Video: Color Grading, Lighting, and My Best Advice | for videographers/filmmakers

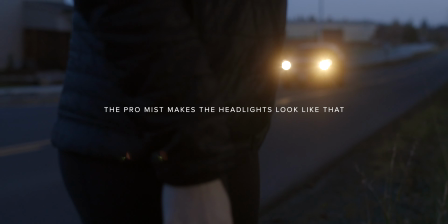If you don't know what a ProMIS filter does, it kind of diffuses the highlights and makes everything a little bit more dreamy. Another thing is my Canon EOS R can only shoot at its highest quality externally, and so I use this Atomos Ninja V, it's an external recorder, to record 4k 10-bit log out of the Canon EOS R. A quick breakdown, shooting in log gives you better dynamic range, and dynamic range is kind of your camera's ability to preserve the highlights from blowing out and the blacks from clipping super dark, and 10-bit is a better color space so it makes my color grading easier in post. Okay, so let's hop into the color grading.
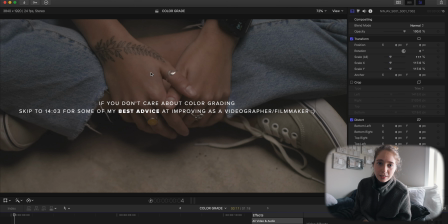A few things I want to know first. One, I am not a professional colorist. This is just based on my personal preference and my personal taste. If you want a really technical review, I'm sure you can find that somewhere else on YouTube, but I'm going to show you how I color graded this specific video. Two, yes, I added in Final Cut Pro. I know there are many opinions about that.
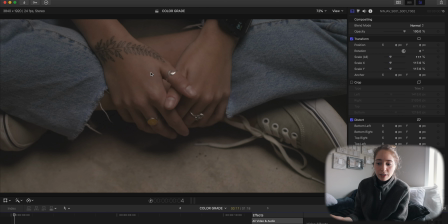I actually color graded this footage in DaVinci as well, just to practice and see if I could achieve the same look in Final Cut Pro, because DaVinci is better for color grading.
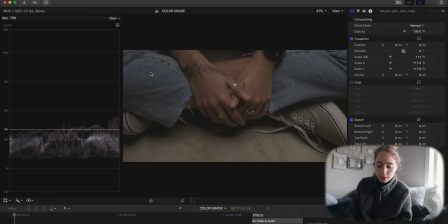So there's that. Okay, so if you press command 7 on the Mac, it will bring up your waveform. You can also see your vectorscope here but I like to start with the waveform. What I do first every time is I go over to my exposure and I start bringing down these darks close to the zero
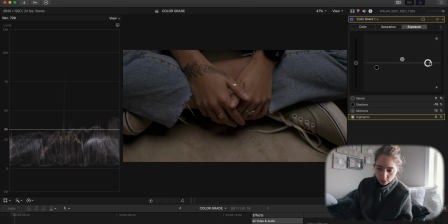and then I bring up my midtones, bring up my highlights.
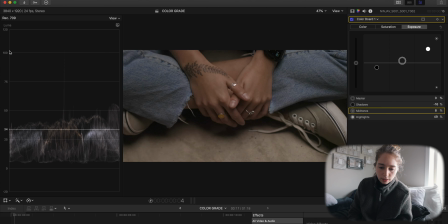A mistake I used to make often is I would bring all of my highlights up to 100 to use the full spectrum of zero to 100. However, I realized that I don't actually like when my highlights are really at 100. I personally like them when they're more down here so that there's a nice roll off.
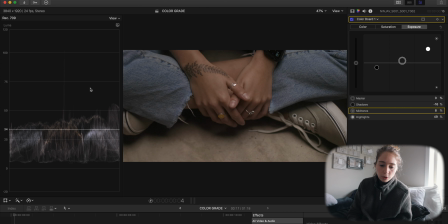In this footage, this is pretty dark footage, so you're not going to see much fill up all the way up here. You see this one tiny line right here, which I actually have too high already. I have it past 100, but that's this little bright light on the ring right here.
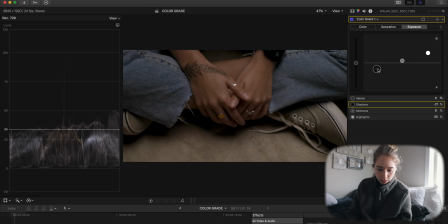Anyway, so I'm going to bring this back down to zero. So I look at the waveform, but I also kind of just do it by eye and what I personally like. And then I go over to my curves and I add in some contrast here. I bring those darks down again,
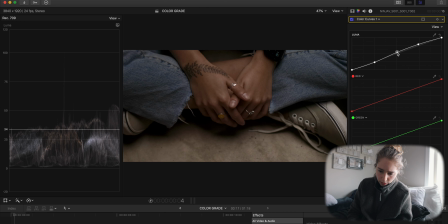bring some light up here, and bring the middle up to, I always put a point in the middle and just slightly adjust that. It doesn't look good on every clip, but you can see the difference that those curves make right there. It brings a lot more detail to it.
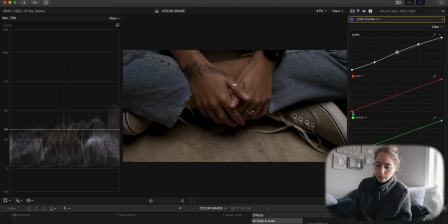Something that I also do occasionally, it looks good on most clips is I'll bring this red bottom part and just bring it in just a tad. And that brings some teals back into the blues. If you watch the blues you can see how that turned a bit more teal, especially on the shoes.
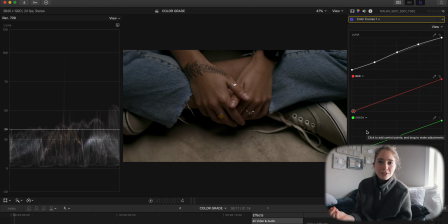And that's something that I like to do, just my personal taste. And then next I go to hue and saturation curves and this is where I start adjusting specific things. So skin tone is pretty important. The vectorscope will show you your skin tone. This is the line right here that shows you skin tone.
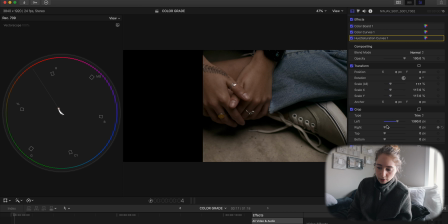And so something that I like to do is take the crop tool and you can crop in right there on your skin tone
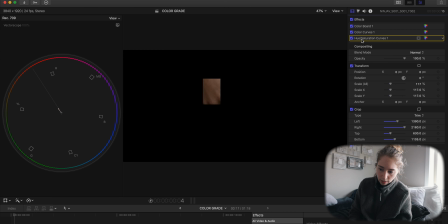so you can see where this is lining up with that line. Go back into hue and saturation curves, Select that skin tone and make sure that's right in line with that skin tone line. Like I said, it was pretty close, so it's just a super minor adjustment.
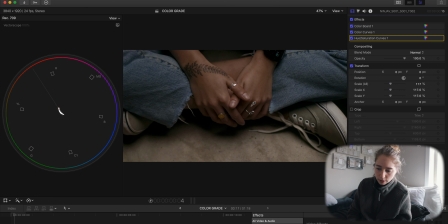We'll go back and take this crop off, and that's a pretty natural skin tone. Go back to hue and saturation curves, and now I'll just do some creative things. I want to bring these blues a little bit more teal. and this one you can really get that teal orange
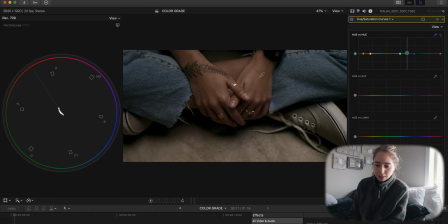look so this is a really easy clip to get that because her skin tones and these jeans just make it super easy.
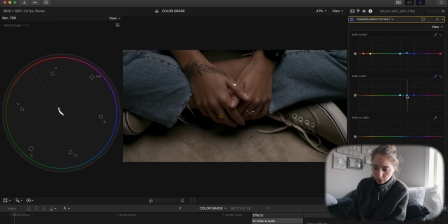I sometimes like to desaturate my colors a little bit so I usually desaturate blues just a tad bit and then bring up just a tiny bit my skin tone bring that saturation up a little bit more. You can see with this changed very minor changes but that skin tone looks a lot more
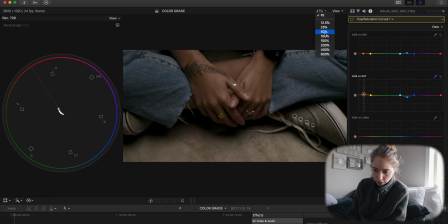natural if you can see that slight change here I'll go 100% in there
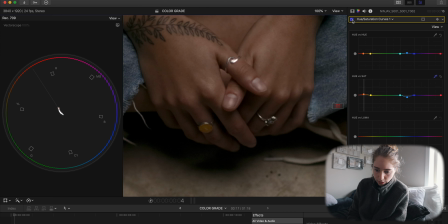you can see that change a little bit more red into the skin
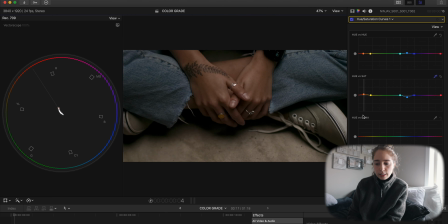let's go back to fit something else I'd like to do is click on the luma sat curve by the way you can do any of this stuff in any program it all just looks a little bit
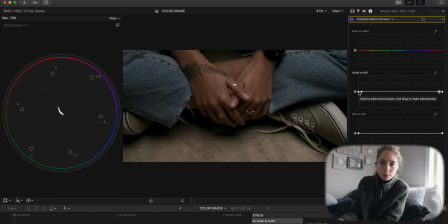different but it's all achievable in every single editing program so if you're not a final cut pro user it's just fine but i'll bring down um the very edges of this because it brings down some of the color and the whites and the blocks of the image and i'd like those whites and blacks to be true to color so all
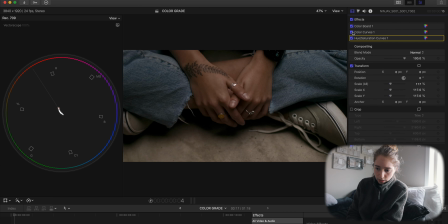right honestly you can see that difference here i'll show you the difference of every single layer so here's we started with. Here's adding the exposure back in, here's adding the curves, and here's adding the hue and saturation back in.
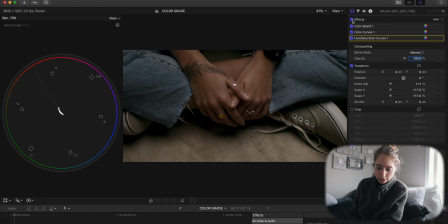And overall that to that I would probably tweak it a little bit more but for the sake of time in this video that's a pretty simple easy way that I color grade my footage.
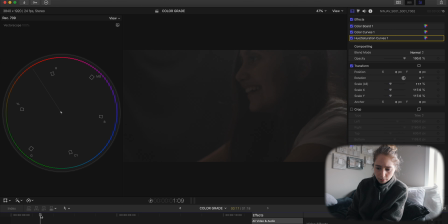So now let's go to this clip. This clip has very little information. It's a super dark clip. I shot it really dark. We're gonna go back to exposure, bring down those darks, it makes her super dark,
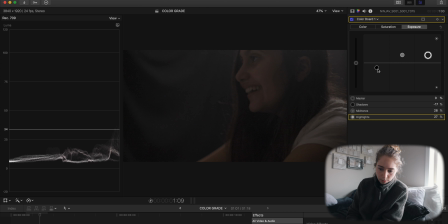bring up those mid-tones and highlights a bit and then we have to bring my darks back down.
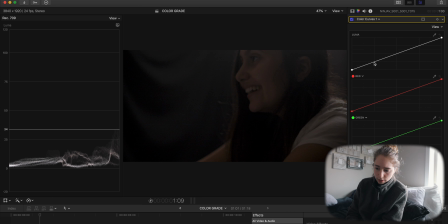Let's go do our curves, add in some contrast. So this contrast on the curves also is going to add in some saturation. if you can tell her skin is getting more saturated by doing that. We're going to move this again, bring in some of that teal.
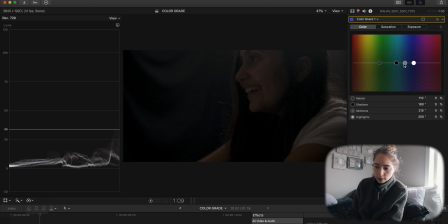I'm actually going to go back to the color board. I sometimes do this in the wheels. I'm going to make it a little bit more blue, so I lifted it up a bit. You can see that difference already. Now let's go to hue and saturation curves.
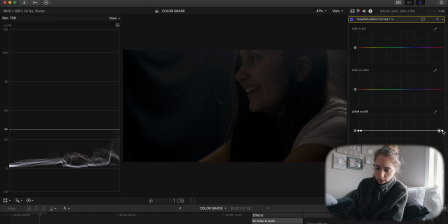Again, I'm going to pull the saturation out of the whites and the blacks. Whoa, didn't mean to do that. And the blacks. Okay, now let's do the skin tone again. I'm going to find the skin tone right here,
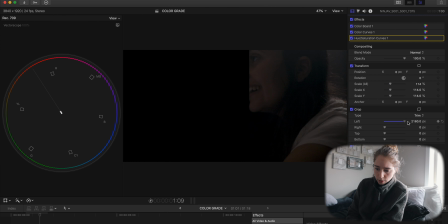go back to the vectorscope crop in on the skin there we go now look this is a really tiny little line because there's not a lot of information in this so I'll crank up the saturation
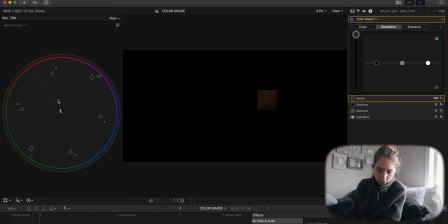just so I can read that a bit more now you can see that the line is going that way so we'll go back into hue and saturation come back to this skin point and move that to be more accurate on that skin tone line.
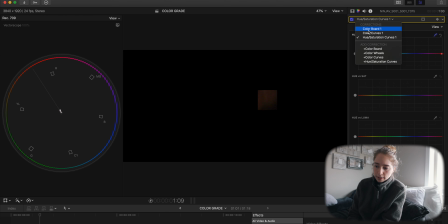This is where I'm looking right here. Okay, now she's going to be super saturated, so I'm going to bring the saturation back down.
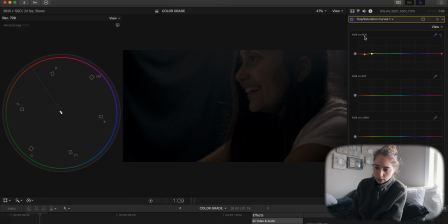Go back, take that crop off. We'll see what that did. Very minor. Change your skin tone just ever so slightly. Some things I like to do sometimes, we'll see if there's any blue in the background.
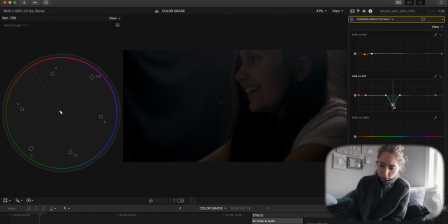Looks like there's some turquoise, so I'll bring some of that out. And I think I'm going to make her skin tone, or her skin just a little bit more saturated. Very minor changes on this hue and saturation curve.